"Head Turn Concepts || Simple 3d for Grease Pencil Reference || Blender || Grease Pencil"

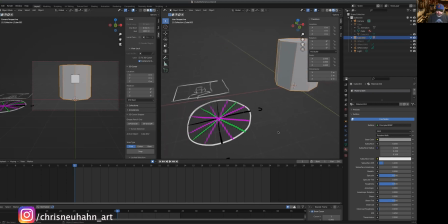495s
All right, so what I just did with the with this grease pencil drawing, showing where those slices are, to recreate that, I can go in here and just set a key, rotation at frame 1,
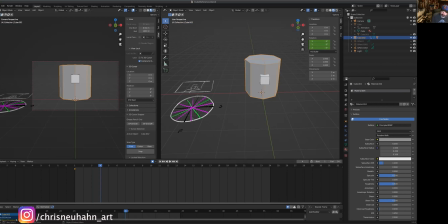511s
and there's 3 in between stages here. But if I go to rotate, hitting R and then Z to rotate, I'm actually going to just type this into 90
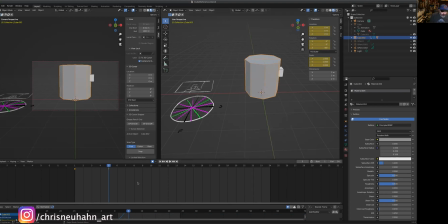529s
and set another key. I'm going to change this to linear. So set interpolation mode linear. And you can see I'm getting roughly this,
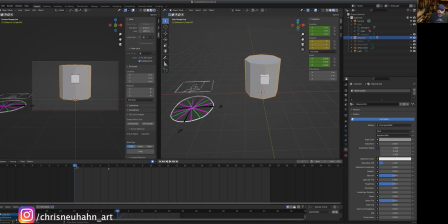546s
or the same idea as this grease pencil drawing. In fact, let me do something really quick to illustrate that.
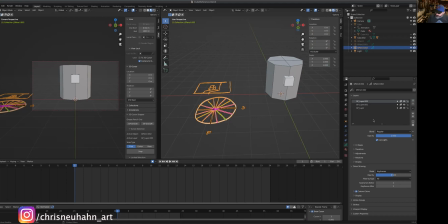554s
So if I go back in here, I'm going to create a new layer, and with auto key on, so I get a new frame every time I draw. So at frame 1, I'm going to just put the circle here, then go to frame 2, put that circle there.
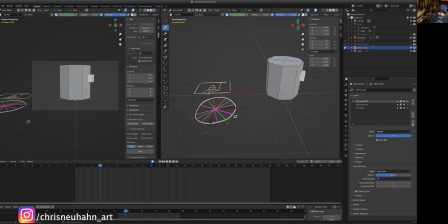574s
Frame 3, put that circle there, put frame and there. So now I have this circle traveling in the same places as what the cylinder is doing. And you can see how those slices align. But
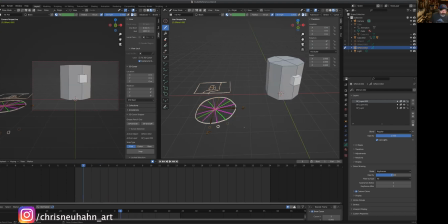one, like if you wanted more, like if you want to have a smoother rotation, you could, because you can see
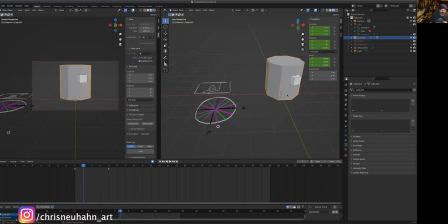611s
we have this front drawing, we have this drawing that's it's at 22.5 degrees, but it's slightly facing 3/4. This one is at a 45. So if you wanted to do that classic cartoon of two people standing there and you can see both of their faces,
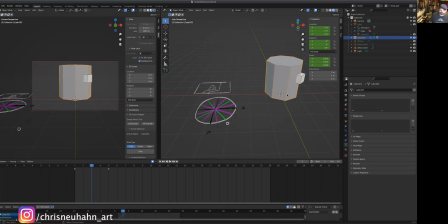630s
this would be roughly where your drawings would be. And a lot of this is dependent upon your camera too. I have this camera set to a 50 millimeter. And you could even make this orthographic if you wanted to have it be completely flat.
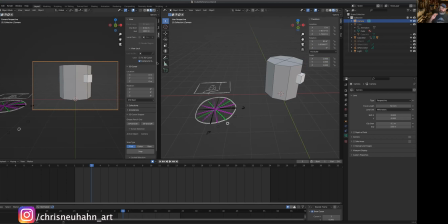650s
But I want to have the illusion of some perspective. So, but one thing you'll notice is these last two drawings aren't all that different.
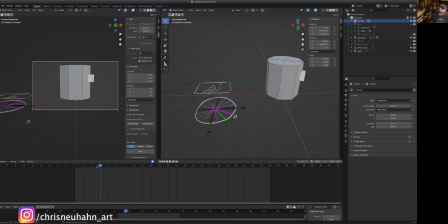670s
And so you could skip them. And also you could have more of them if you want to have like a completely smooth turn, like the way you'd get just like having a full traditional animation. You could go in here and add the in-between slices.
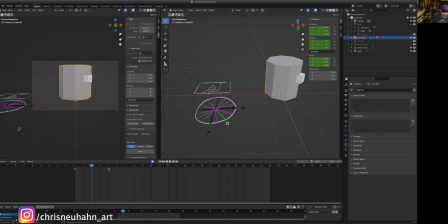691s
Or like if I just take this key and move it out to 7, you'll notice that right here, each frame of this turn of this cylinder rotating is going 15 degrees.
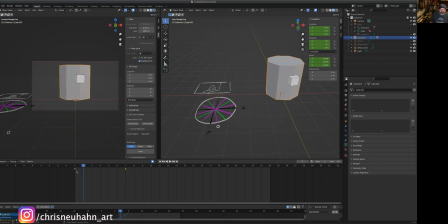708s
So now I'm getting a much smaller increment of each of these positions. And if you follow my other tutorial on setting up the drivers, you would get a lot more
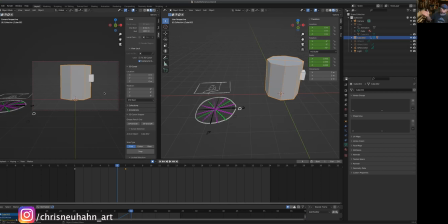729s
resolution, so to speak, of the number of slices in that turn.